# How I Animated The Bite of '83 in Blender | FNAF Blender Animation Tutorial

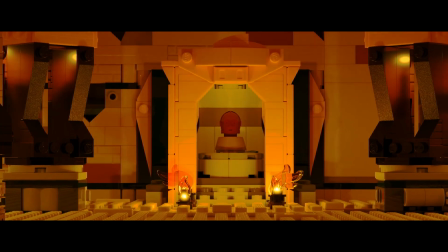(0:00)
Hello there, my name is Arya, and I'm an aspiring director chasing the Hollywood dream.
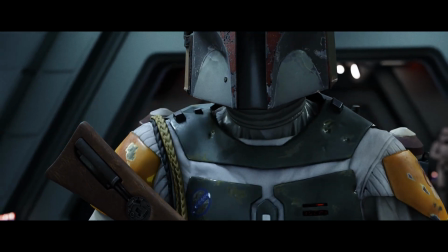(0:06)
I usually make animations and short films, but today I wanted to walk y'all through my process for my latest Five Nights at Freddy's animation.
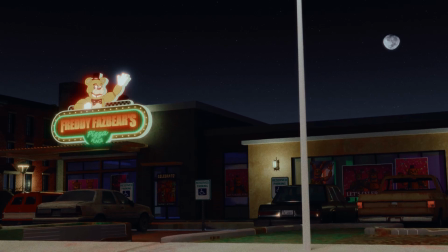(0:13)
I won't be going step by step this time, but I can definitely do that in the future, and if any of you are interested. Without further ado, let's get on to the video.
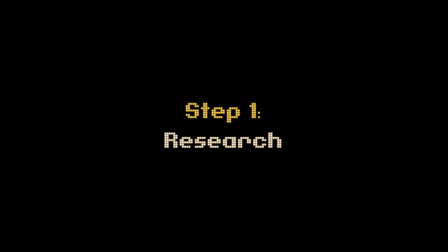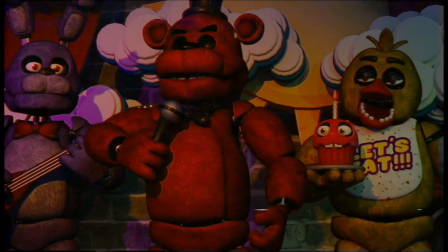(0:32)
So the first step is usually researching and downloading all the models you'll need.
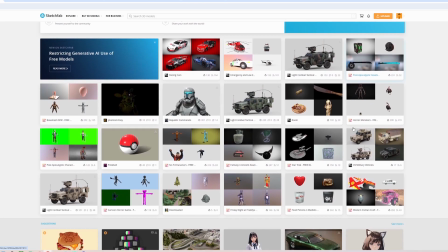(0:36)
Sketchfab is a great place to download all the kinds of models and pretty much will cover most of what you'll need for a project.
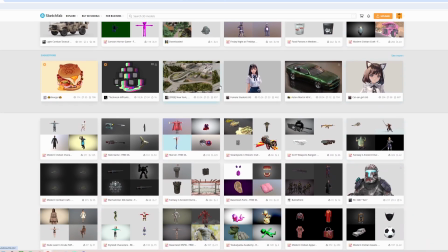(0:43)
I knew I needed some kind of establishing shot for the outside, so I found a couple models I could kitbash together.
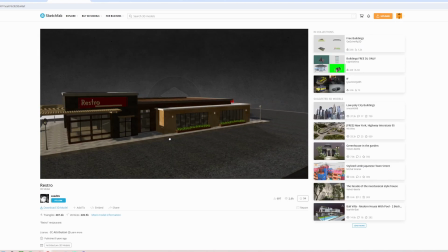(0:48)
I took this parking lot from here and this nice restaurant as well. I didn't go for lower accuracy this time, so I kinda used whatever I wanted.
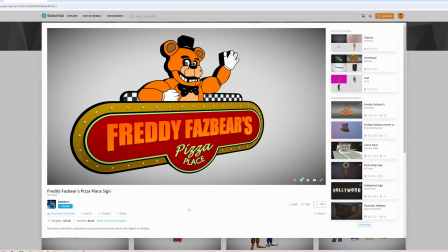(0:56)
What? I also used this beauty of a sign from the FNAF movie made by this person.
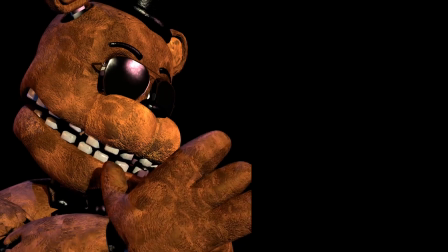(1:01)
All these links will be down below. So the next step was to find the models for the actual animatronics.
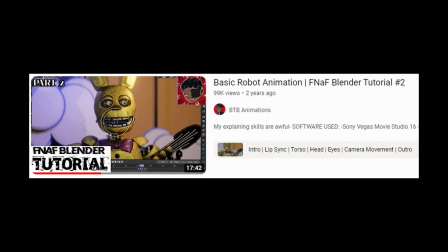(1:07)
I found them through a tutorial I was watching by BTB Animations.
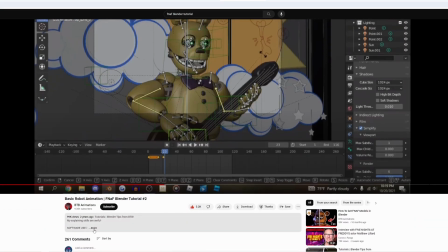(1:11)
Shout out to him because this video taught me everything I needed to know about animating the animatronics. They're all on this DeviantArt page ported by this good chap. Just go to the Google Drive link down below and download them from there.
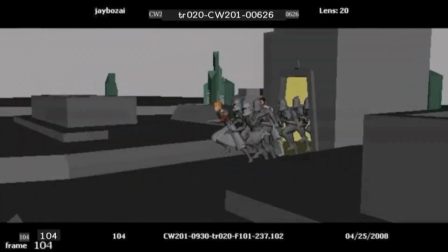(1:30)
Layout animation is basically mapping how the shot is going to play out.
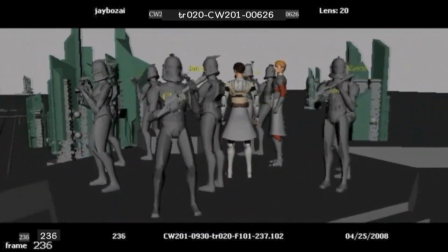(1:34)
We'll determine the camera movement, its focal length, and animate really simplistic movements of our characters here.
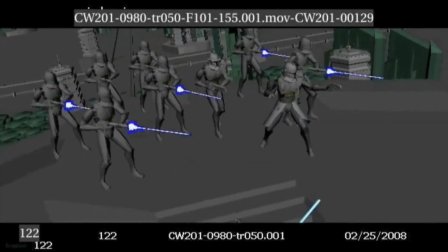(1:41)
It's kind of like your blueprint for primary animation and the next step after storyboarding.
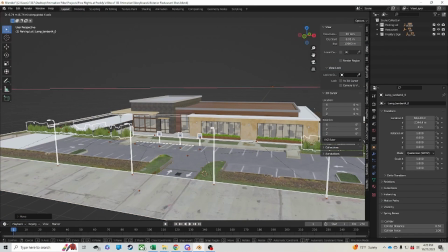(1:47)
So let's start with a really simple shot. Here I'm just kitbashing the first shot together and setting up the camera.
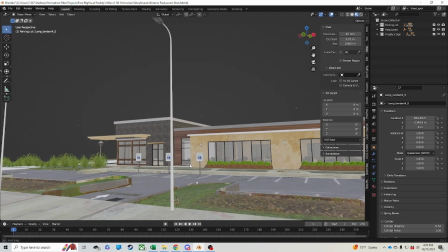(1:54)
I always set a keyframe for my camera regardless if it's going to move, just in case I accidentally move it somewhere else.
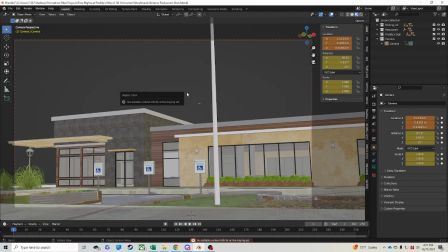(2:02)
Next, I'm going to adjust the length of the shot to 60 frames.
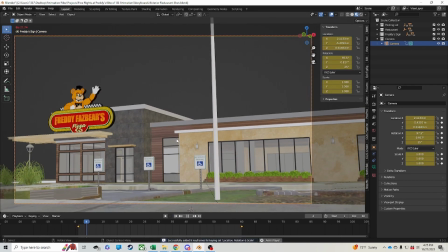(2:07)
And lower the camera slightly to give it a feeling that we're entering the scene. Give it a quick test, and here's our final layout shot.
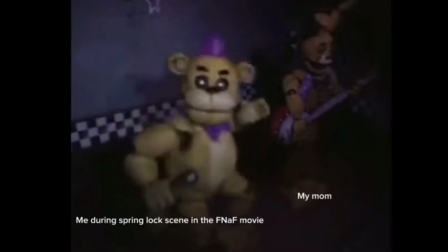(2:16)
So the next shot is just a little more complicated, so I'll show you the final layout just for some context.
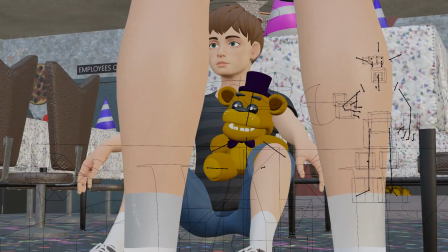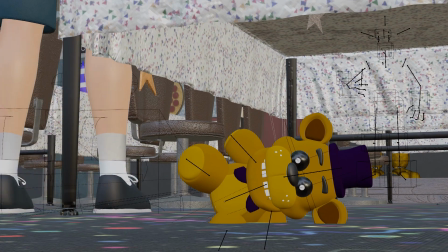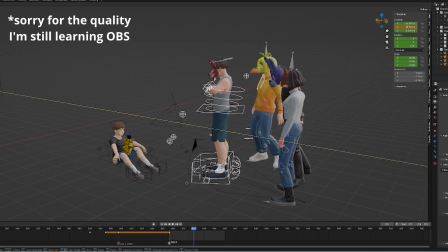(2:34)
Here I'm just mapping out some basic movements with only a few keyframes.
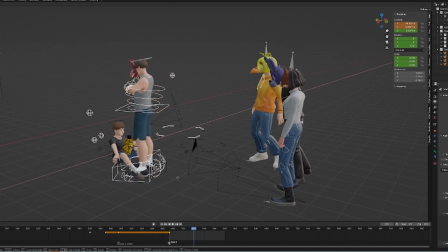(2:38)
But with this shot I'm actually cheating a lot because God knows I can't animate Michael picking the crying child up.
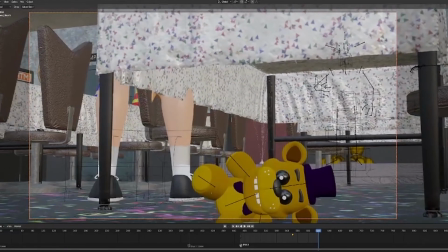(2:44)
So what I do here is zoom in as Michael is picking the child up so that the action happens off frame.
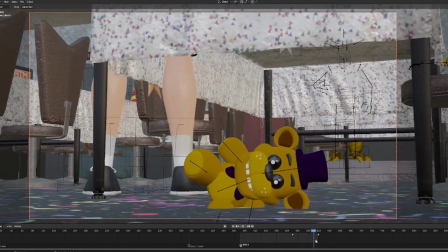(2:52)
I also think the angle works because it shows Michael as rather antagonizing and blends into the Fredbear plush moving his eyes.
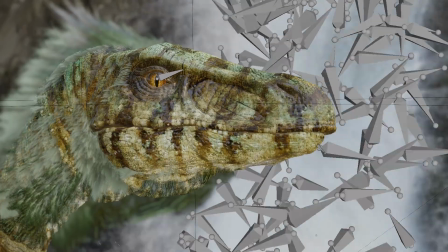(3:06)
I'm going to be completely honest, animation is the hardest part of making a short film, at least for me.
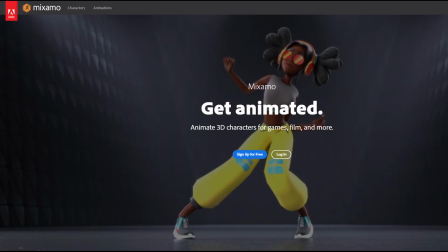(3:12)
But luckily we have websites like Mixamo to help.
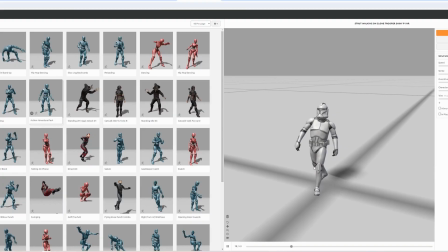(3:15)
Mixamo is a site filled with motion captured animations that you can literally apply onto almost any humanoid rig.
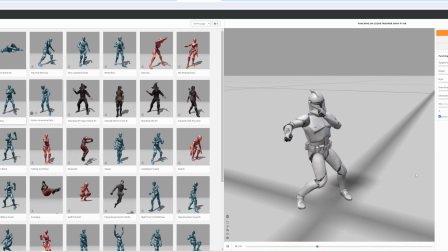(3:22)
Just upload your character onto the site and you're set.
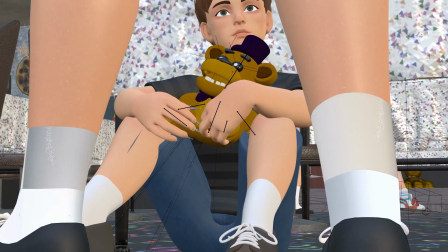(3:25)
I use Mixamo for Michael walking up to his child in his shot and for the rest of the characters walking in the background.
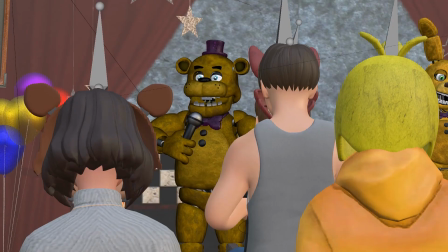(3:35)
But for this shot,
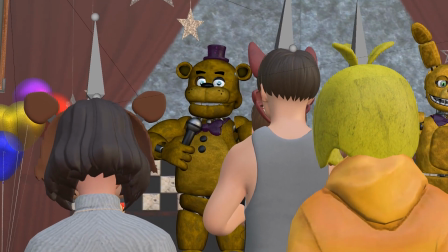(3:37)
I literally keyframed a start and end point for each character and made their rig go up and down in the interval to give the illusion of walking.
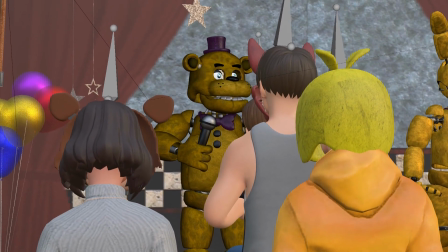(3:45)
It's not the best option, but the camera shake definitely helps with the illusion.
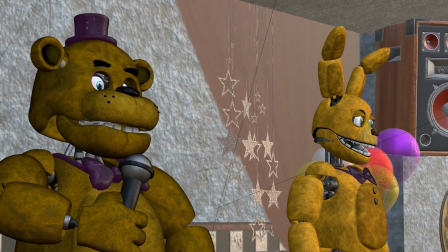(3:49)
For the animatronics, I used concepts I learned from BTB's video and applied them here.
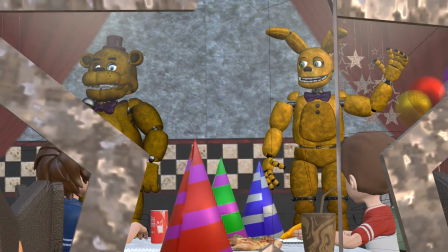(3:54)
The animation for the animatronics isn't too complicated. You first start with the eyes, then the head, then the body, and then the arms and everything else.
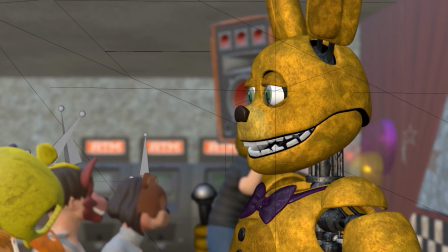(4:03)
You don't have to worry too much about the details since they're animatronics, and the movements are literally supposed to look robotic.